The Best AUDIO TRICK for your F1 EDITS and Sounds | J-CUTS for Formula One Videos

This is a J-Cut or Jump Cut, one of the best simple, easy, and most effective techniques in video editing.
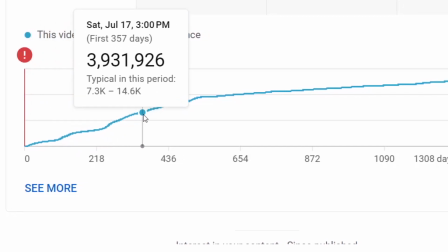[0:09]
Thanks to this technique, I reached more than 20 million views on YouTube, and in this video,
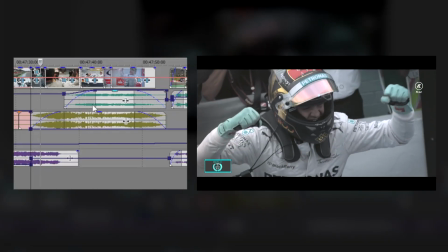[0:14]
I will show you with real examples how you can use a J-Cut for your videos. Basically, a J-Cut is taking the audio of the next sequence and anticipate the sound to the previous one. In that way, before the first video ends, the audio of the second starts to sound. The audio track jumps from the next scene to the previous one. Let's start with the first example using my documentary Origins of the Silver War,
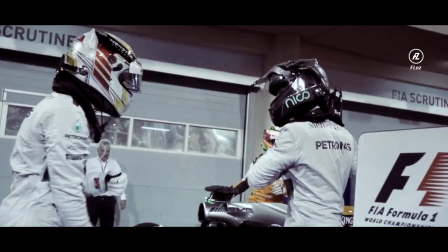[0:42]
which is a Formula 1 documentary I made some years ago about the battle for the 2014 Formula 1 Championship between the Mercedes drivers Nico Rosberg and Lewis Hamilton.
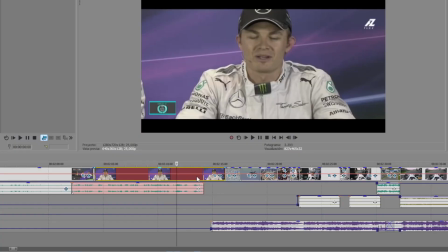[0:50]
This is the minute 2 of the documentary where Nico Rosberg is talking in a driver's interview before the start of the first race. And let's see how I use a jump cut in this sequence.
There, for sure, a good race is possible.
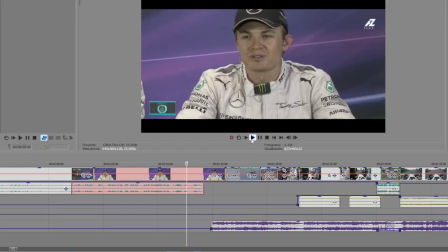[1:07]
This is a clear example using the music as a jump cut. Nico Rosberg is explaining in the driver's interview his feelings before the start of the race.
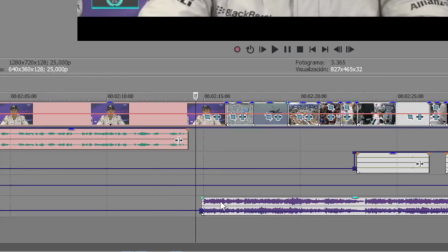[1:15]
He stopped talking.
A good race is possible.
Some seconds of silence, and the purple audio track starts to sound before the next sequence starts, which is this one.
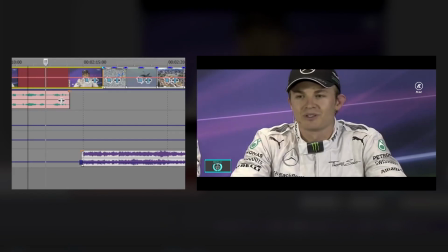[1:24] From there, for sure, a good race is possible.
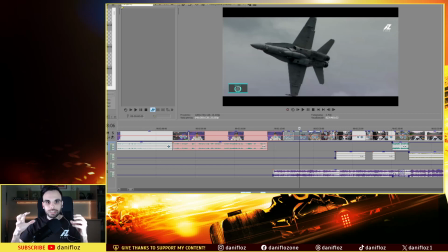[1:31]
It's a way to say, hey, the music starts, stay tuned, keep watching. The best is yet to come. To anticipate emotions. For example, using music, we can anticipate the right emotion we want to transmit before the beginning of the next video or the next piece of footage starts to give a clue to the spectator,
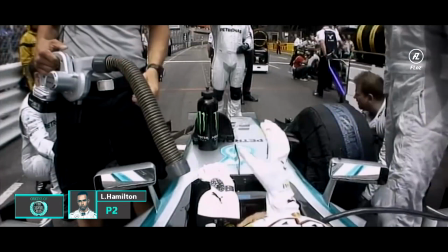[1:53]
to the viewer. Next example, this is one of the races of the documentary, the Monaco Grand Prix,
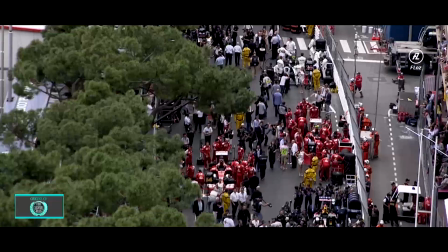[1:58]
the driver protagonist Rosberg and Hamilton fighting for the win in that race.
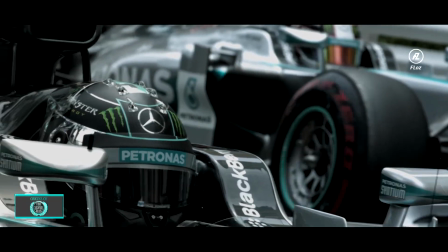[2:06] It's lights out and away we go, and it's a decent start from Nico Rosberg.
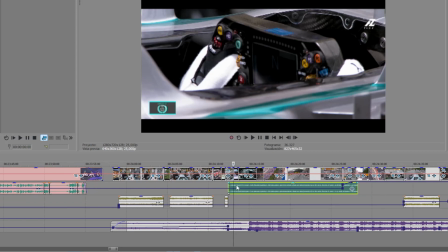[2:10]
I use the jump cut with the commentator's voice when the commentator says, "It's lights out and away we go."
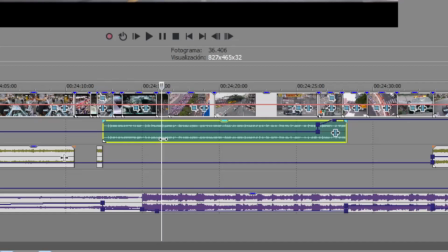[2:18] It's lights out and away we go, and it's a decent start from Nico.
The jump cut is all this track that should start in this part.
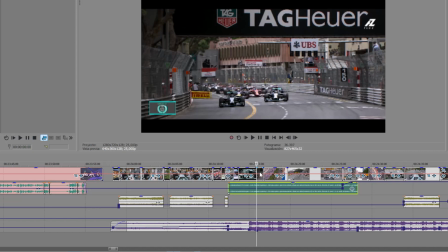[2:27]
This is the scene that is matched with the audio track. This front view where you can see all cars starting the race.
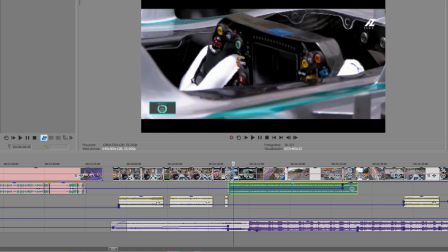[2:33]
But I decided to anticipate the commentator's voice to add 3 more sequences, which is this one, the onboard camera of Lewis Hamilton, this one,
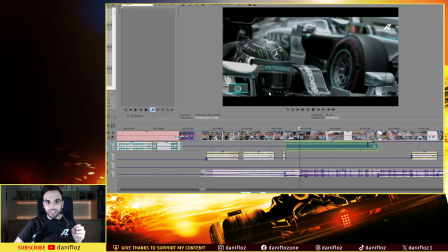[2:41]
the hands of Lewis Hamilton in the steering wheel, and this shoot that is spectacular with both drivers with the helmet all ready for racing.
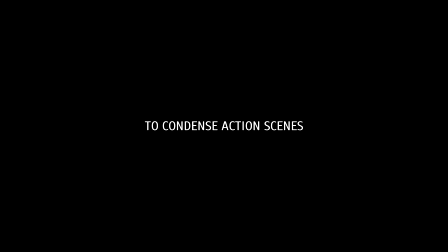[2:52]
To condense action scenes. This technique gives me the possibility to show different footage faster, to pack the action scenes in a shorter period of time, and in that way to create much more epic action scenes in a battle between 2 cars on track.
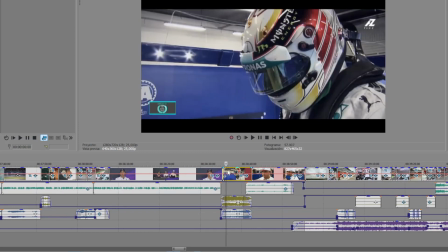[3:08]
Move on to the next example, Lewis Hamilton with the helmet on after a qualifying session.
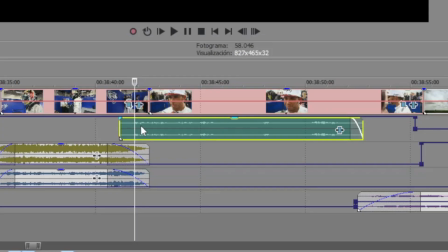[3:18] You're obviously incredibly disappointed.
The voice of the reporter starts before the driver interview image is shown.
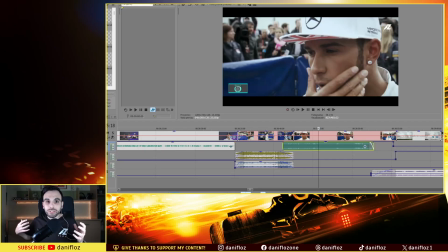[3:25] You're obviously incredibly disappointed.
In this case, in my documentaries, normally I have race action and driver interviews after the race. Making these jump cuts, I reduce the time we are seeing the driver's face in the interviews, which is normally the most boring part of my documentaries.
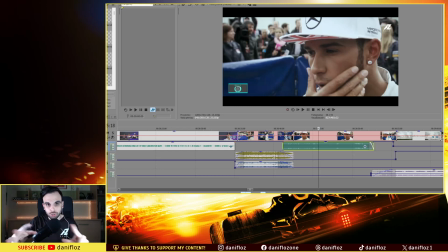[3:40]
What people want to see is drivers racing on track. It's a way to save time to the spectators, you know? To create smooth transitions. Anticipating the audio track between clips, the transition between one scene to another is much more smoother. In the brain of the spectator, the audio track starts to sound before he can watch the next clip. Our brain makes an idea about what is gonna be next.